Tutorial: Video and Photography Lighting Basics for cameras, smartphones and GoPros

I'm David Haig from Creative Content. Welcome to my 5-minute tutorial on the basics of lighting, brought to you by the Aperture and its Amaran range of lights. In my years of writing and talking about video and photography, I've always stressed that without light there is nothing. This is why it is so important. However, watching movies and TV shows and the many and varied environments they are shot in,
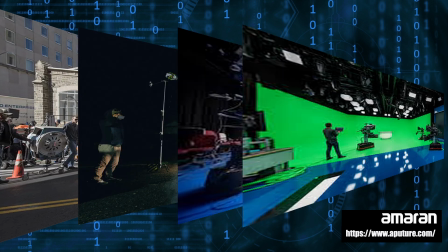(0:26)
you might think that the skill of lighting the sets is an art way beyond a mere mortal. And it's true, there are specialists in this field who deal with lights and only lights, much like there are specialist camera and audio people. Like most things though, lighting can be boiled down to a few basics. Most common lighting setup is achieved using just 3 lights, and these are called the key, the fill and the backlight.
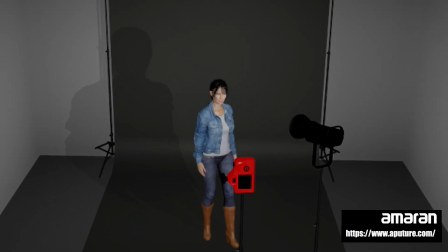(0:50)
The key is the light that directly illuminates the subject. If shooting inside, this can be a dedicated light or the one on the camera.
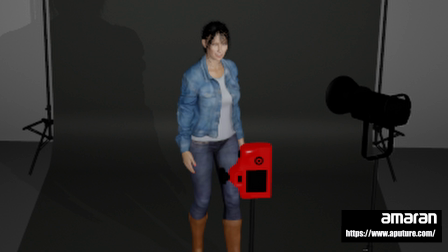(0:58)
If outside, commonly the sun is used.
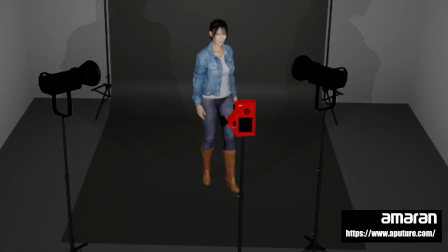(1:01)
The second, the fill, also shines on the subject, often from the side relative to the key and lower than the key.
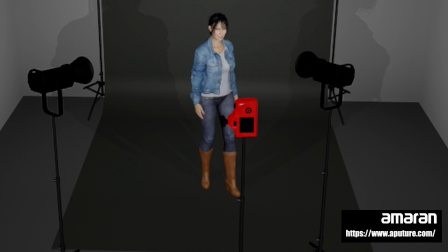(1:08)
It is usually a softer light than the key as well, and its main task is to reduce shadows and light darken areas.
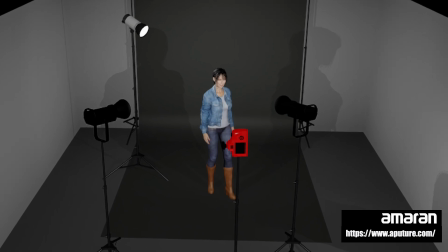(1:14)
The third, the backlight, as the name suggests, is often placed behind the subject, and its job is to provide depth to the shot and remove the subject from the background. The height of a light creates different moods or effects, especially when shooting people.
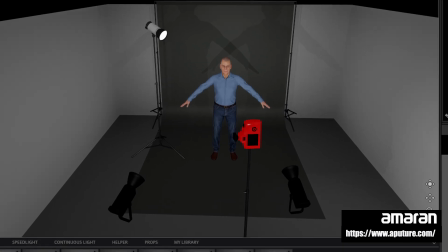(1:28)
If you want your subject to appear threatening or have a feeling of power, light them from a low angle.
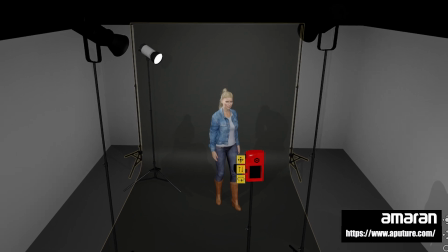(1:33)
Conversely, putting a light up high tends to lead the audience's eyes to where they should be looking and adds a pleasant ambience to a scene. This one is the hardest to explain, as much of it is a personal preference. Suffice to say that colour certainly can add mood to a scene.
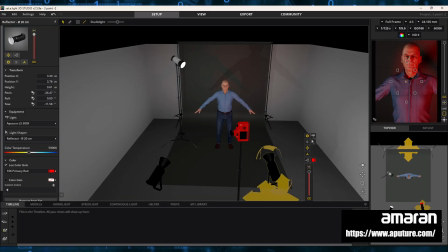(1:48)
Examples include using red to imply anger or intensity, blue for a cool and dignified look,
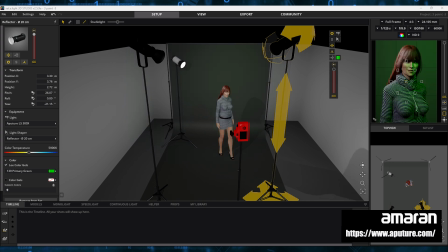(1:54)
green for a fresh and natural appearance, and white for a feeling of purity or innocence. One important thing to understand is the distinction between hard and soft lighting.
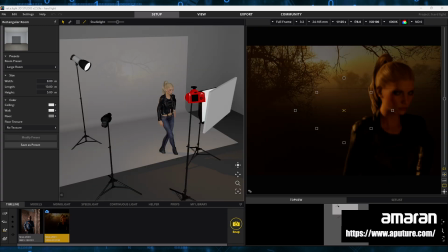(2:04)
Hard light gives sharp shadows, whereas soft lighting diffuses the light, giving gentler ambience and lighter shadows. Back in the day, as they say, we used big lights on stands that ran blazingly hot. To get different colours or diffusions, gels and other materials were placed in front of the lights, and fires were not uncommon. Globe life was also an issue. The advent and technology of the LED light, however, has changed forever the way we do lighting.
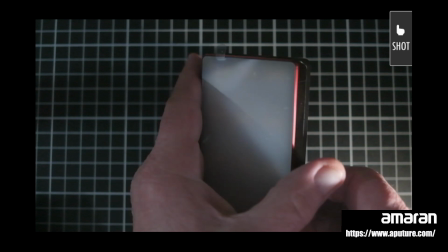(2:31)
This little life Aperture is part of their MC4 travel kit, which has 4 of these in a small case that doubles as a charging system. Now, it may look like a simple white LED light, but there's more here than meets the eye.
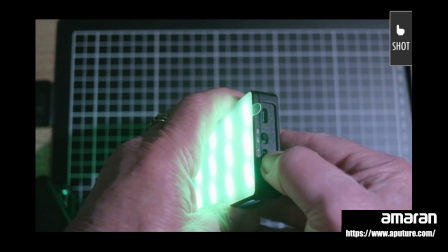(2:43)
For example, using this control wheel, you can control not just the temperature of the light, but the hue, the colour and the saturation. A second mode contains lighting presets for such things as fireworks, pulsing, police car and paparazzi, easily letting you add special effects to a scene, like this.
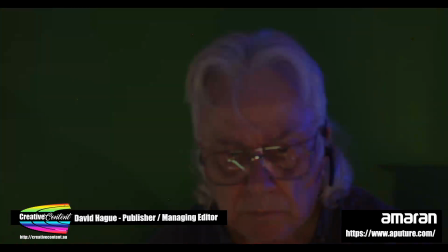Using the Sidus Link app and Bluetooth from Android or Apple smartphones and tablets, individual lights can be placed into a group and operated as one.
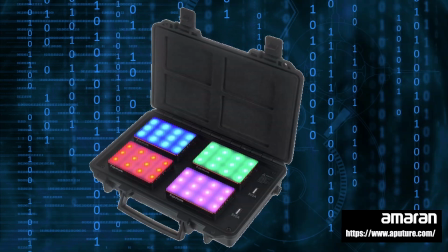(3:14)
This $750 kit comes with a tripod of magnetic mounts,
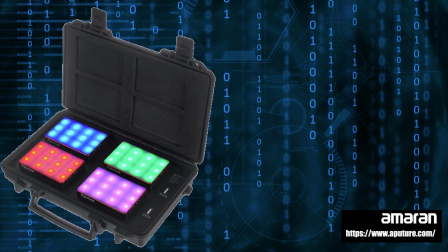(3:18)
silicon diffusers and even Bluetooth support, so you can control the lights from an Android or Apple smartphone or tablet.
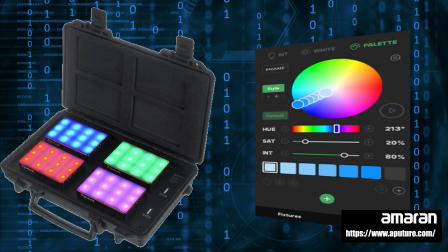(3:24)
Additionally, the case also has a pair of USB ports letting you use it as a charging station for other devices. A full charge on a single light, by the way, gives you over 2 hours of illumination. The Amaran Cob 60X S Bicolor, on the other hand,
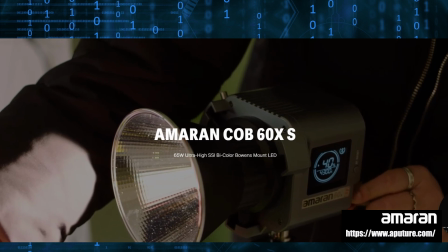(3:37)
is a very powerful and versatile standalone light with industry standard connections such as a Bowen's mount, and is designed for studio or vlogging use. It is powered by a supplied AC-DC converter, but you can use standard V-Lock batteries and it comes with a separate charger for those too. This light can also be controlled from the smartphone app and has full access to the range of controls and effects of its smaller siblings.
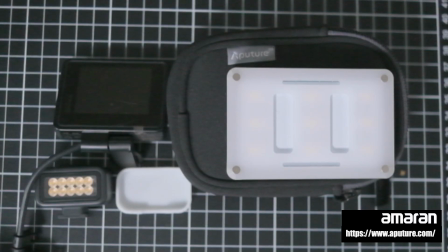(4:00)
There are also lights for specific cameras such as the GoPro.